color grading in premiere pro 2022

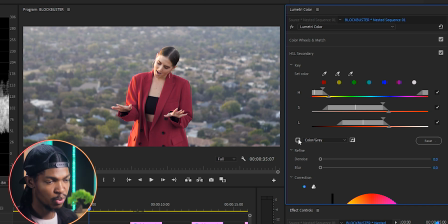247s
Let me check this color gray box so that I can see the key better.
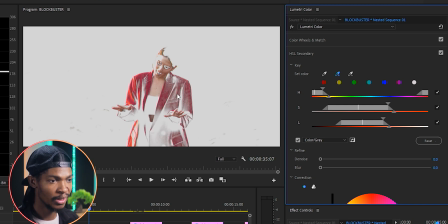251s
You can use these sliders to make sure you have a perfect key.
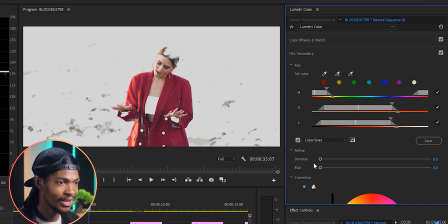260s
Once she's perfectly keyed out, I'm gonna press the picture icon button to invert the selection,
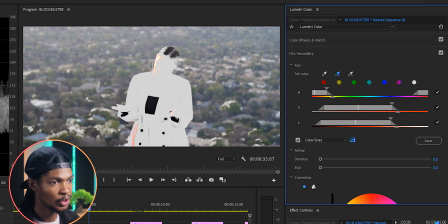267s
which means that any changes that I'm gonna do will affect everything but her. On the refine section, I'm gonna push denoise to 10 and blur maybe to somewhere around 20.
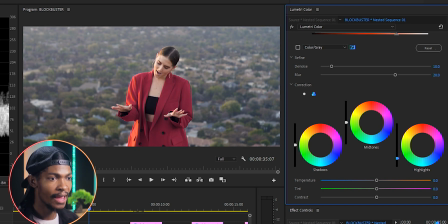281s
Then on the color wheels, I'm gonna reduce the highlights a bit and also the midtones a bit.
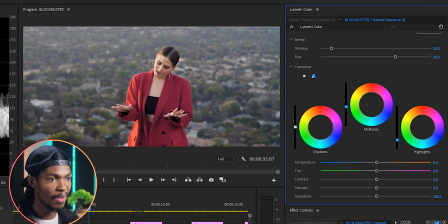288s
Then I'm also gonna reduce the temperature to make the background a little bit cooler, maybe to somewhere negative 15. If you want, you can also increase the saturation or make the background completely black and white, but still keeping our main subject in color.
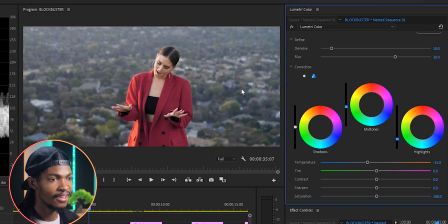304s
Let me undo that. And here is the before and after.
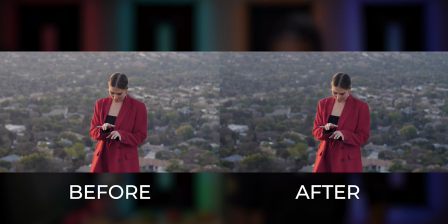309s
You can see we have removed some of those highlights in the background. Now our main subject is popping out a bit better. And if you're enjoying this video, please consider subscribing to this channel, like and share for more videos just like this one.
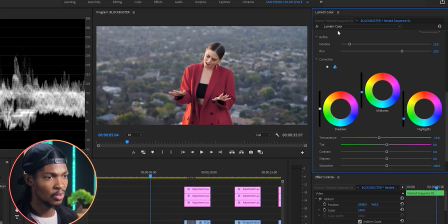324s
Next, we shall add our color grading. So let me add another instance of Lumetri color.
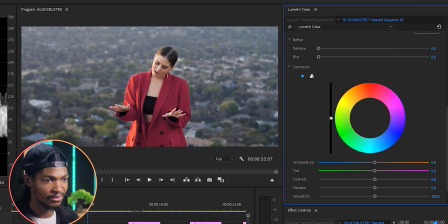330s
Then I'll go straight to the creative section and I'm gonna add a look.
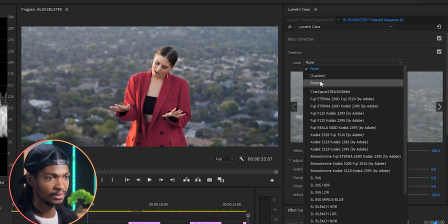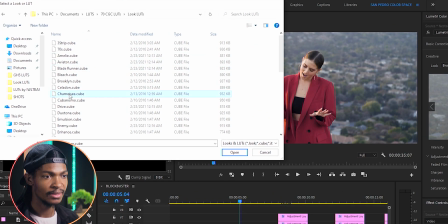343s
Using this loot code CHAMOIS, you can download it in the description or in your download resource folder.
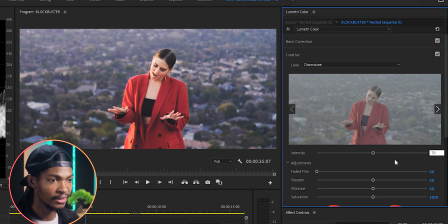349s
I'm going to reduce the intensity to 70%. Then I'm gonna go to the HSL secondary.
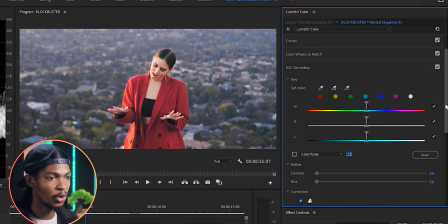356s
I'm gonna key out our main subject again, just like before. So I'll pick the set color eyedropper and select her face. Then use the set color add eyedropper to select many portions of her face and the jacket.
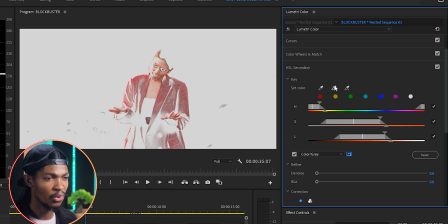369s
Check this color gray box so that I can see the key better, or use these sliders to make sure I have a perfect key.
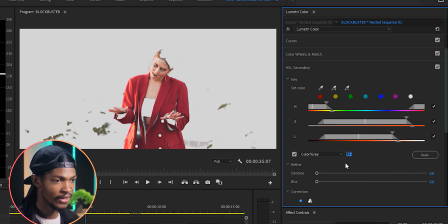380s
Once she's perfectly keyed out, what I'm gonna do is to press this picture icon button to invert the selection.
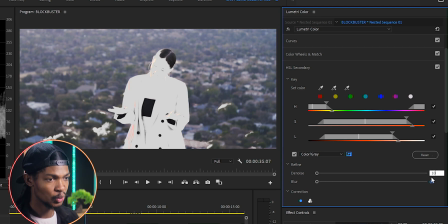388s
On the refine section, I'm gonna push denoise to 10 and maybe blur to somewhere around 10 as well.
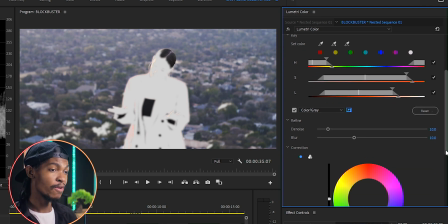394s
Now the grading we are going for is very simple.
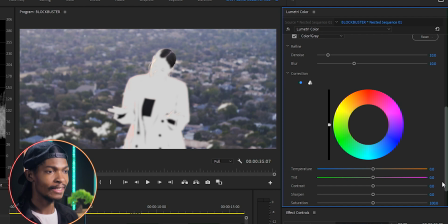397s
I'm just gonna give the background a blue tint so that it can create a good color contrast with her red jacket. Blue and red are kind of opposite colors, so they really create good contrast. So I'm gonna go straight to the temperature and reduce it all the way to somewhere around negative 60.
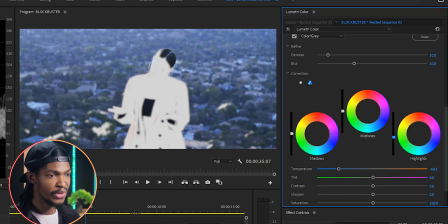414s
Then I'm gonna reduce the highlights a bit. On the mid-tones, I'm just gonna push the colors to the bluish direction. And on the shadows as well, I'm just gonna push the colors to the bluish direction and maybe reduce the shadows a bit.
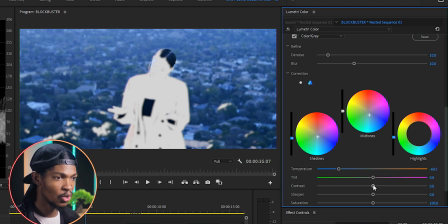430s
And what I'll also do is to increase the contrast of the background, maybe to somewhere around 10, and also boost the saturation, maybe to somewhere around 137. Yeah, here, we're almost done with our color grading.
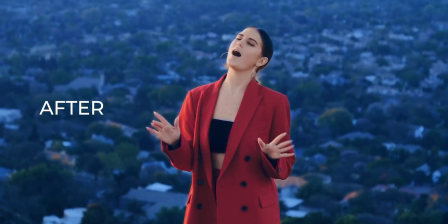448s
You can see the before and after, but it looks a bit washed out and a little bit too blue for my liking.
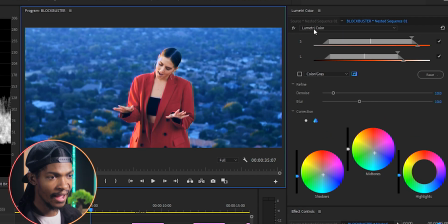455s
So let me sort that out by adding another instance of Lumetri color.
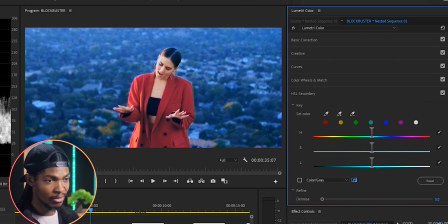460s
Then I'm gonna go to the basic correction.
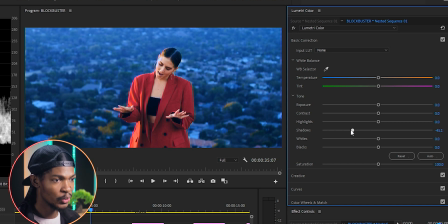463s
And to take away some of that washed away look, I'm gonna just reduce the shadows maybe to negative 68, somewhere here.
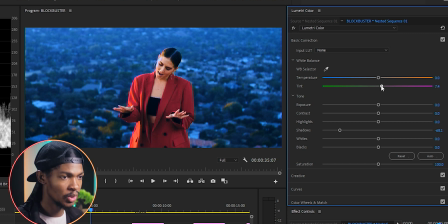472s
Then maybe I can also add some tint to the image, maybe to somewhere around maybe 8.3, somewhere there.
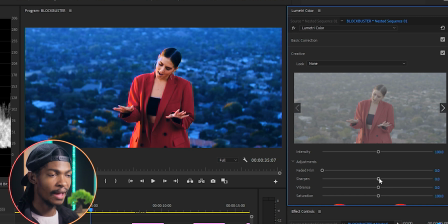479s
Then I'm gonna go to the creative section and increase the sharpness to somewhere around 30. And also increase the vibrance maybe to somewhere around 28. This is a music video, not a film, so we need lots of colors.